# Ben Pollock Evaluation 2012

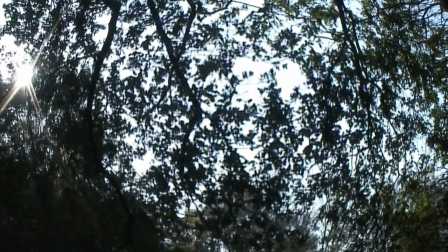For A2 Media Studies, we had to plan, construct, shoot and edit together a music video for a royalty-free track.
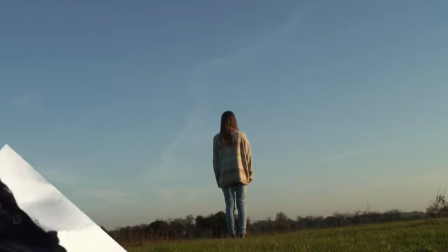In the planning stage of the project, we researched the typical conventions of music videos.
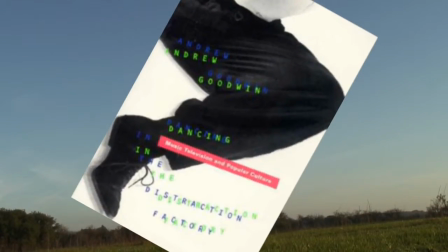Andrew Goodwin's book, Dancing in the Distraction Factory, was a useful starting point.
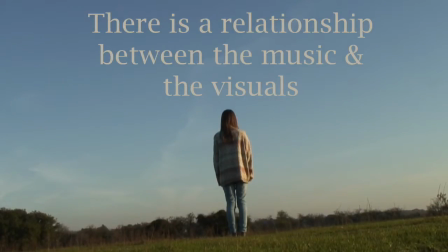The key elements of a typical music video are: there is a relationship between the lyrics and visuals, there is a relationship between the music and the visuals, there will be the development of a star image or brand identity, and there is likely to be intertextual references. For my video, I decided to use, develop and challenge some of these elements.
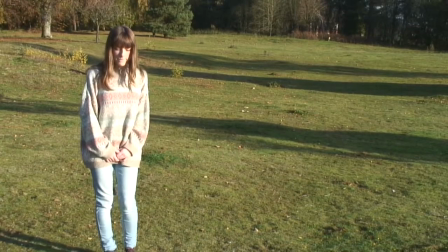One way I used typical conventions of music videos was by ensuring it suited the tone of the song.
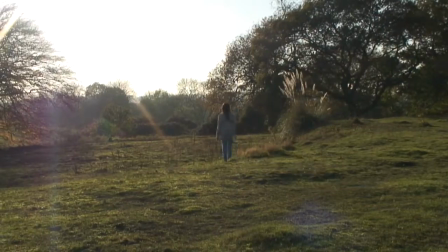There is a definitive structure and tempo to the song which allows interpretation regarding the colour scheme, editing and shot composition.
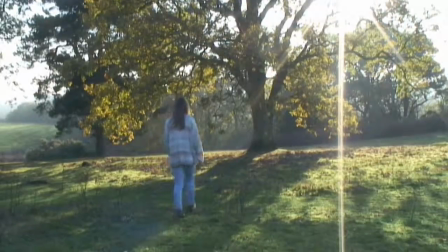I made a conscious decision to express and interpret the song through the editing and cutting to the beat of the song,
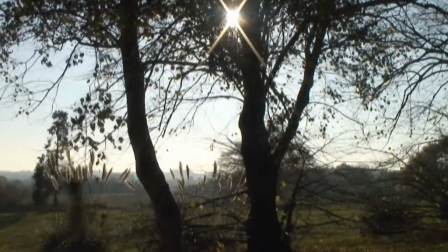which is itself using typical conventions of music videos.
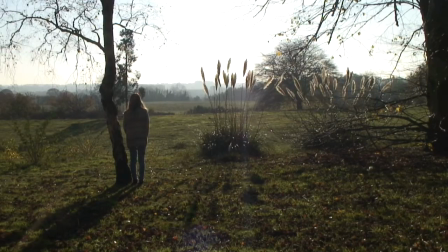However, I then tried to challenge typical conventions by deciding not to incorporate a narrative, and instead using footage obtained in one shoot.
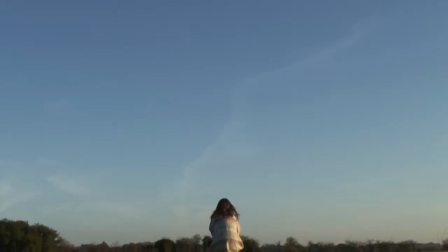The song can then be expressed through editing techniques such as changing the speed of the footage, altering the hue and horizontally flipping the images, all for dramatic effect.
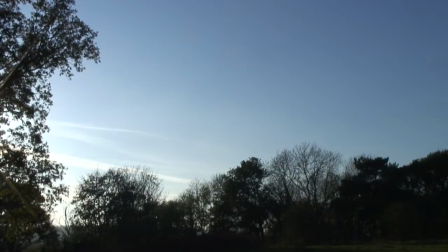The song I used feels quite minimalist, and this compelled me to watch similar music videos.
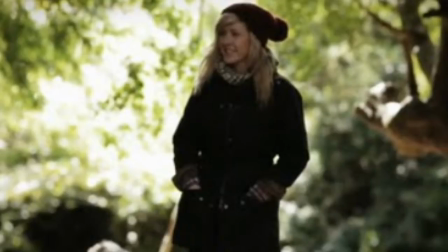The one which inspired me the most was the video to Ellie Goulding's version of Your Song.
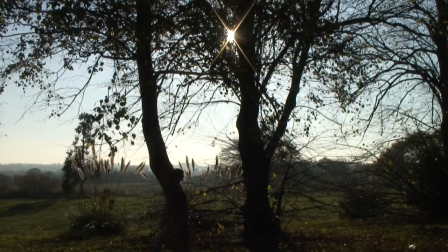However, I didn't want to simply lift ideas from that video and place them in mine. Rather, I decided to develop upon her video by challenging typical conventions,
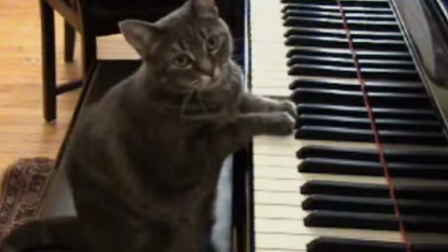one of which states that there will be lip-syncing or imitation of instrument playing in time with the music at some point in the video.
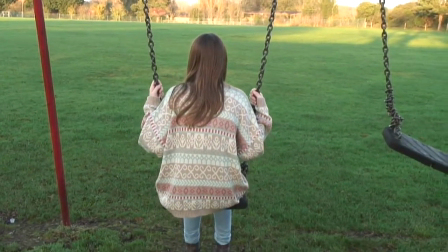I decided not to do this, despite planning to have shots of the actress playing the piano, because I wanted to maintain a sense of atmosphere with the location of the shot,
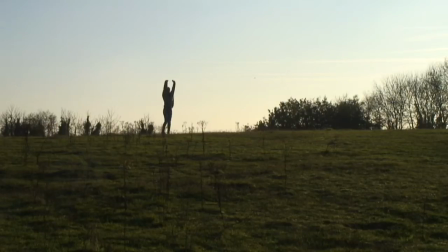and ensure that the level of verisimilitude isn't reduced by sharply changing shot from an outdoors environment to an inside environment.
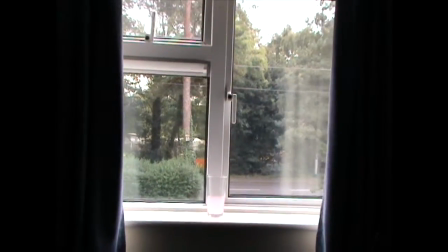For similar reasons, I decided not to have any choreographed dance routines.
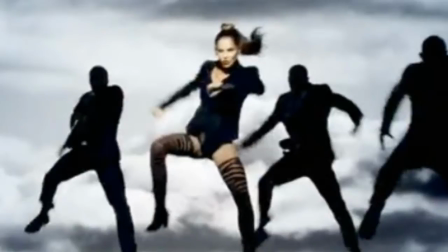Having no choreographed dance routines isn't typical of music videos, as stated by Joe Gow in his book, Music Video as Communication,
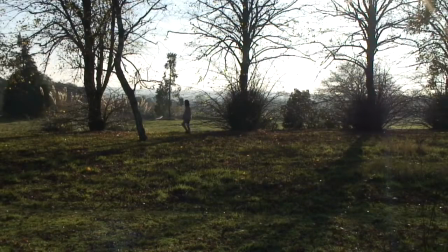Popular Formulas and Emerging Genres, which would suggest I had challenged conventions of real media products.
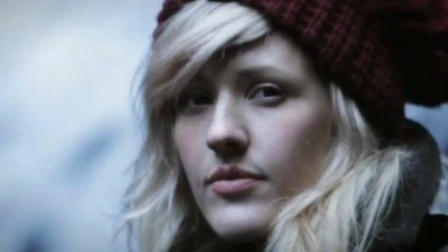Your Song also has shots with Ellie Goulding looking and singing into the camera, and showing that she is aware of the presence of the camera and the fact that she is being recorded.
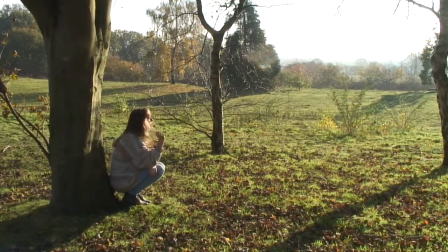However, I wanted to have my videos introspective, with no reference to the filming taking place, with an element of voyeurism in my video which isn't present in the Ellie Goulding video.
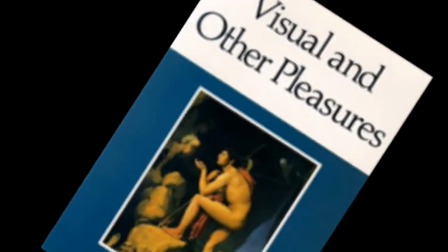This is further supported by Laura Mulvey in her paper titled Visual Pleasures and Narrative Cinema,
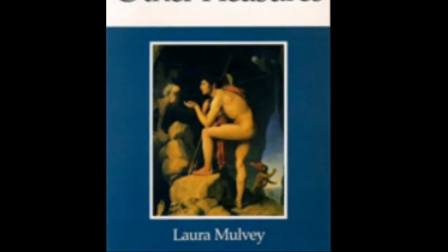where she states that the character is an unknowing and unwilling victim.
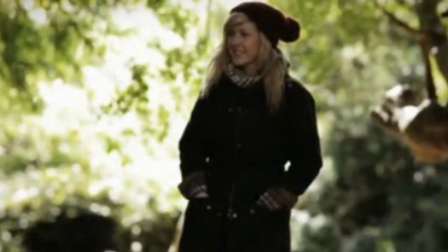Nevertheless, I was inspired by the clothing used in the Ellie Goulding video, with the use of contemporary clothing such as jumpers and natural colours,
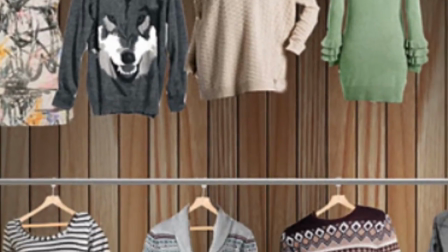as stated in my clothing mood board, and therefore this complies with the typical convention of the presence of intertextual references.
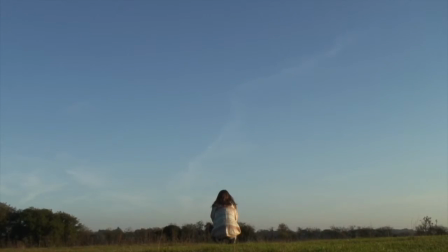I decided to shoot my video at the start of November due to the favourable lighting conditions, and to develop a similar feel to the Your Song video.
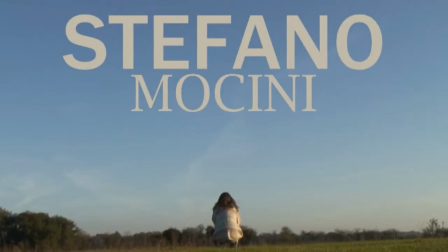I created an introduction to the song for the video,
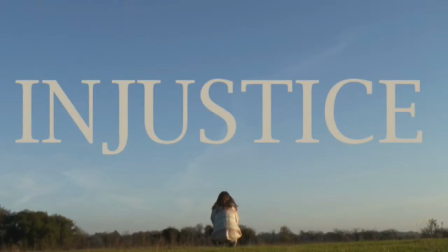which has been commonly used by recent music videos such as in We Found Love by Rihanna and Marry the Night by Lady Gaga.
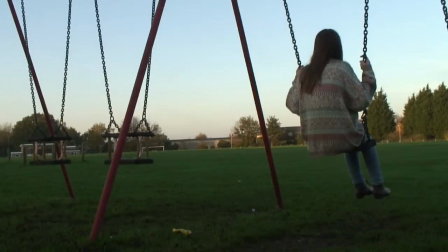However, I didn't want any spoken narrative in the video, and for the introduction to create a sense of atmosphere which is open to the interpretation of the viewer,
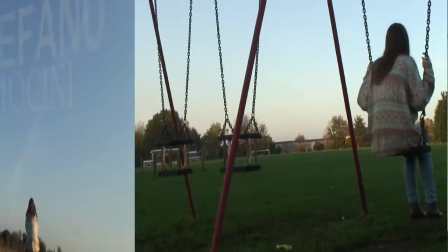and in this way I developed upon typical conventions of music videos. I then decided to use the same font on the text at the introduction and the credits.
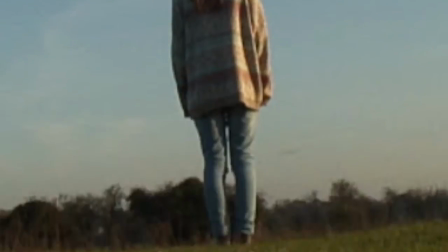This complied with the digipack and advert and helps to create a sense of brand identity, which itself is an example of using real media products.
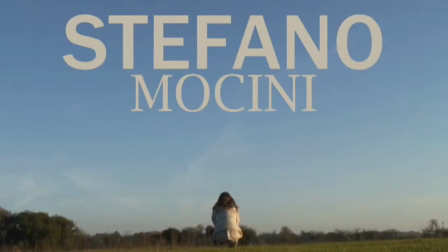However, I then tried to challenge typical conventions by making this font large and at the centre of the screen,
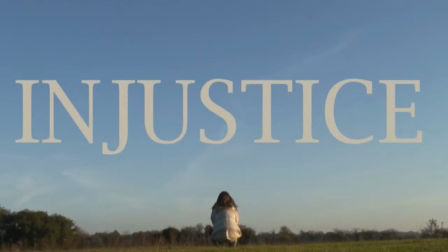which isn't typical convention in television, where the text is usually at the side of the screen.
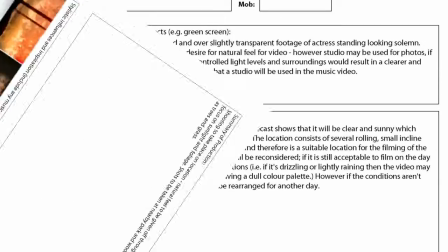During the planning stage of my project, I made a very conscious decision to create a strong sense of brand identity,
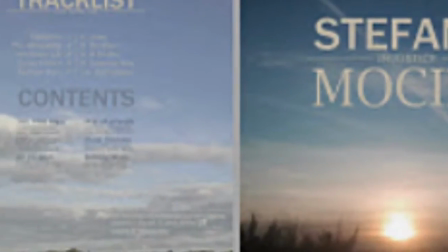and the best way to achieve this was by using the same font throughout, shooting the video and images at the same location, and keeping the atmosphere and theme of each shot similar.